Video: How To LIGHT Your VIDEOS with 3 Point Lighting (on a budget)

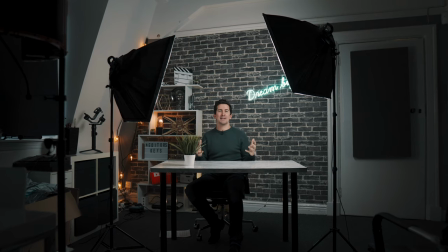0:00 Lighting is one of the most important aspects when it comes to filming your videos.
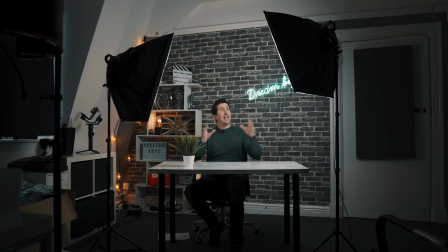0:04 Whilst most people look around for a better camera to improve image quality, if you don't use lighting your videos just are not gonna pop at all.
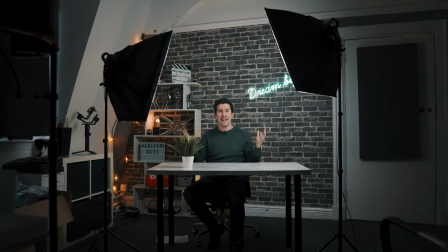0:11 So in this video I'm going to show you how to use some very basic three-point lighting to make your videos pop.
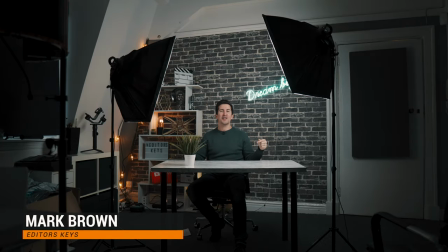0:21 Hey there I'm Mark Brown from Editors Keys and in this video I'm gonna show you how to use a very cheap budget-friendly three-point lighting
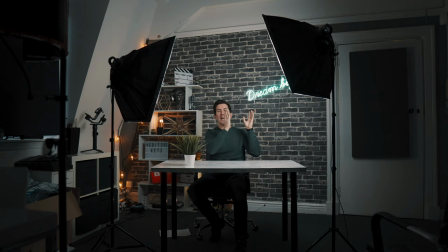0:28 kit to improve your videos and I'm gonna show you exactly what each light does and how it looks with each light on and off. So the three point lighting setup is used everywhere in film and TV and you'll see a lot of YouTube is using it as well. We actually used to use a newer ring light and now we have a double softbox setup and if you want to check out a link to those we're going to put those in the description so you can check those products out but let's jump into it.
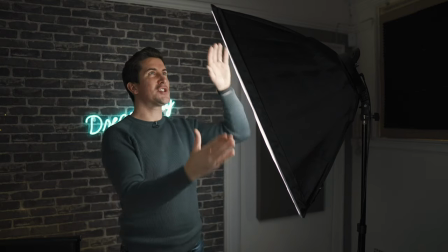0:53 So our setup is actually very very basic we just use two of these newer
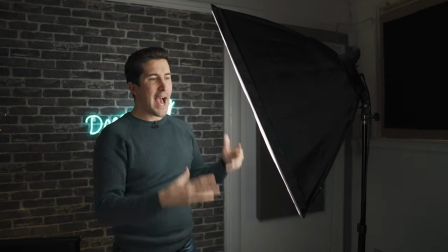0:58 softboxes they're about two feet in height and And what I like about these is that if you spin it around,
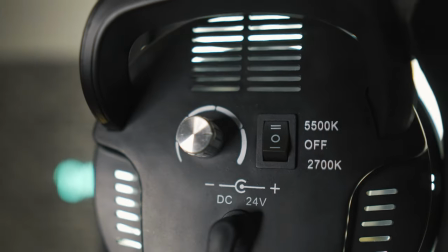1:03 you actually get full control over the brightness of the light and you can change the color temperature of the light as well.
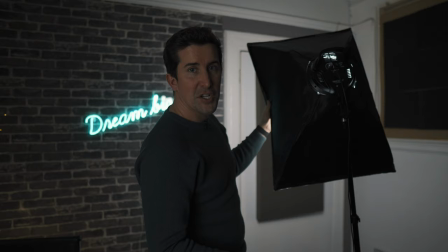1:10 They use very little power and it makes them very efficient in a small studio setup like ours.
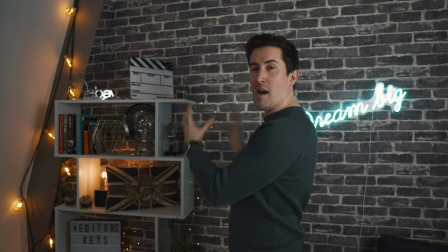1:15 Okay, now if we move to the set, these are our backlights, which are also called practical lights.
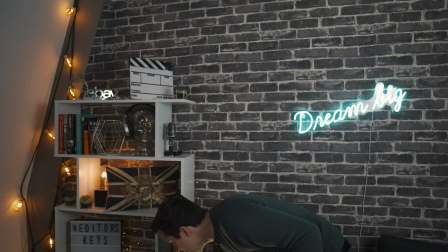1:20 And what we use is a few different things.
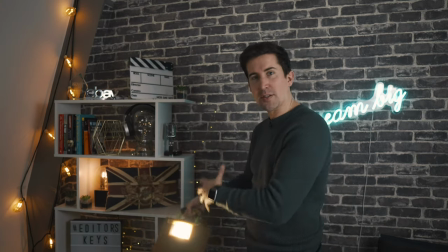1:22 We've got this builder's light and this just comes from a DIY store. we have this on the floor on the ceiling and this creates a nice bit of separation
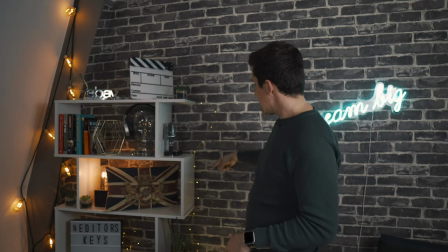1:30 from the subject to the wall we use these very cheap practical fairy lights which you can get from amazon or ebay for a couple
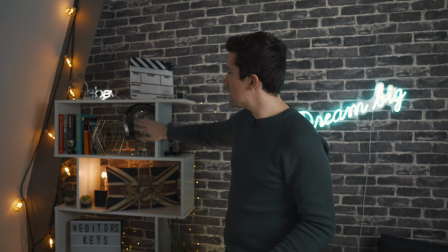1:37 of pounds we actually put a few of those inside this glass head here as well which is wearing pep studio series headphones and then we have some more
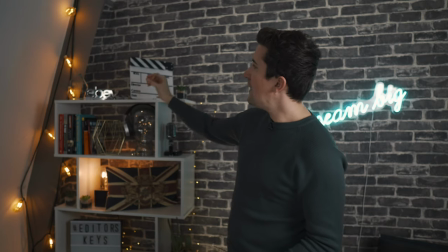1:45 practical lighting on the left sorry right hand side of the set and these are just some very cheap LED warm bulbs they give a nice
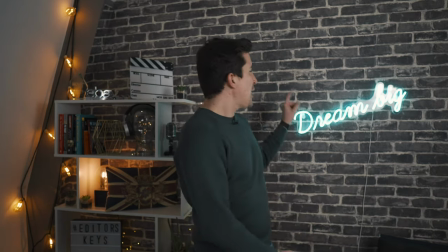1:52 pop to the set and they also create a bit of separation and then finally we've got the dream big neon sign and I really love this
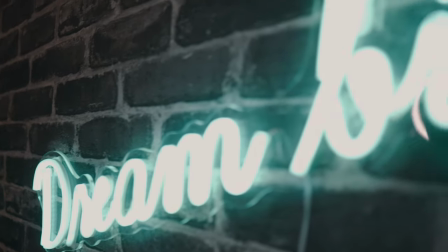2:00 I just think it adds a real nice touch to the set to the wall but it also adds a real nice bit of separation from myself and the camera and the lights and I think that's really cool I really like that light okay so this is what it's like in the studio with all the lights off so the first light we're going to turn on is the key light now this is the light you should use all the time
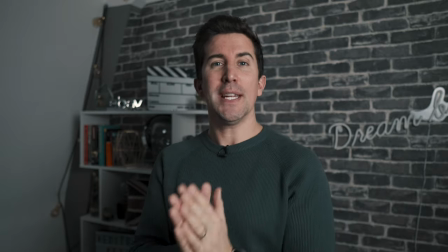2:21 if you only have one light this is the light you want to use and what you need to do is you need to set this up at a 45 degree angle
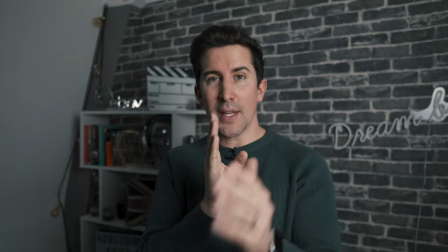2:27 and you'll see it already creates some shadows on the camera left side of me and it just gives a bit of depth
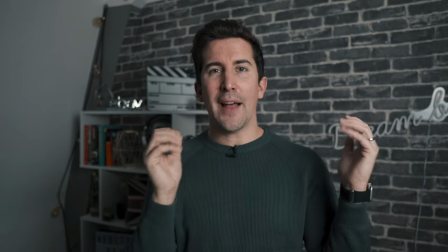2:33 to the shot so you always want this fairly close to your subject and that is the key light so okay so that's just with the
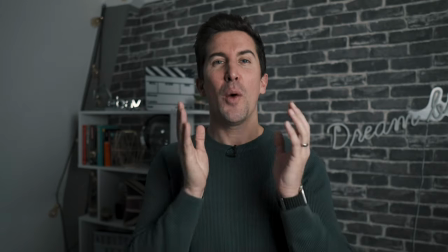2:40 key light as you can tell it's probably a little bit too dramatic so what you need next is the fill light so let's switch that on and you
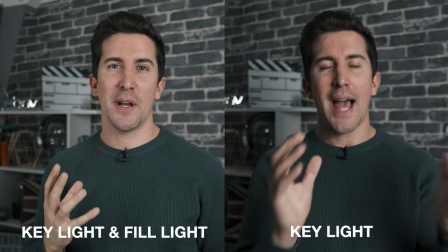2:48 can already see that reduces the amount of shadow on this side of my face and you'll want to do that and just adjust it fine-tune it
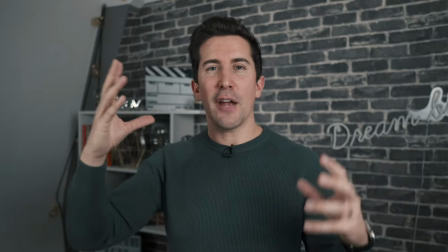2:55 to your liking you know you don't want to completely blow out and get rid of all the shadows you want the fill light to be slightly
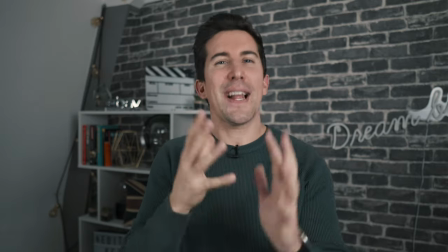3:01 dimmer than your key light because you still want a slight bit of shadows you want you want that depth in the subject and that's exactly what the fill light will do
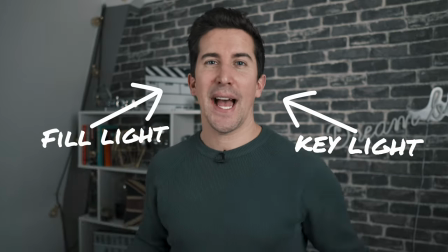3:09 okay so now we've got the key light we've got the fill light and now let's turn on the background lights okay so
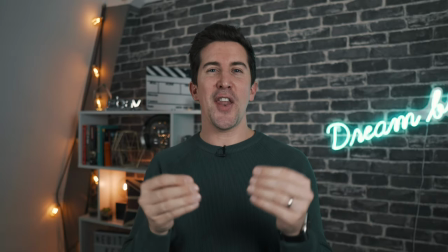3:16 the background lights are now on and you should already instantly see a nice bit of separation between me and the background wall or the
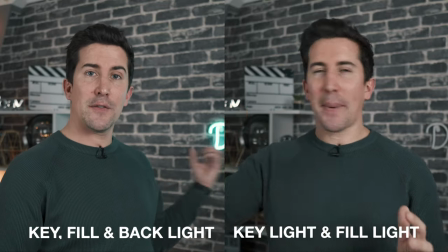3:24 background set and as mentioned we use the neon light and that gives off a bit of a kind of green glowing light and then we use the corner lights
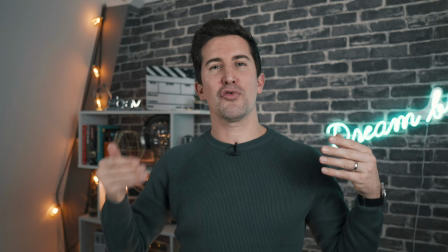3:31 which have a nice red tone to them and i just think that color combination just really helps you stand out from the background especially when you're wearing
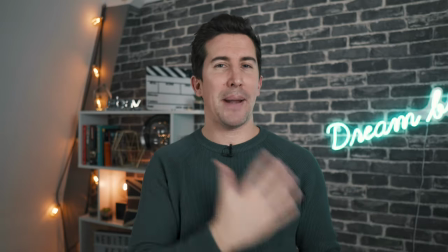3:38 a dark top like this against a gray wall otherwise you would just blend straight in so that is a very basic three-point lighting setup so if you're not quite ready for a three-point setup or you're a bit out of budget, the one light I would maybe recommend you starting with, especially if you're vlogging, is a ring light like this. This is what we actually used in many of our early videos and essentially what a ring light does, it has light all the way around.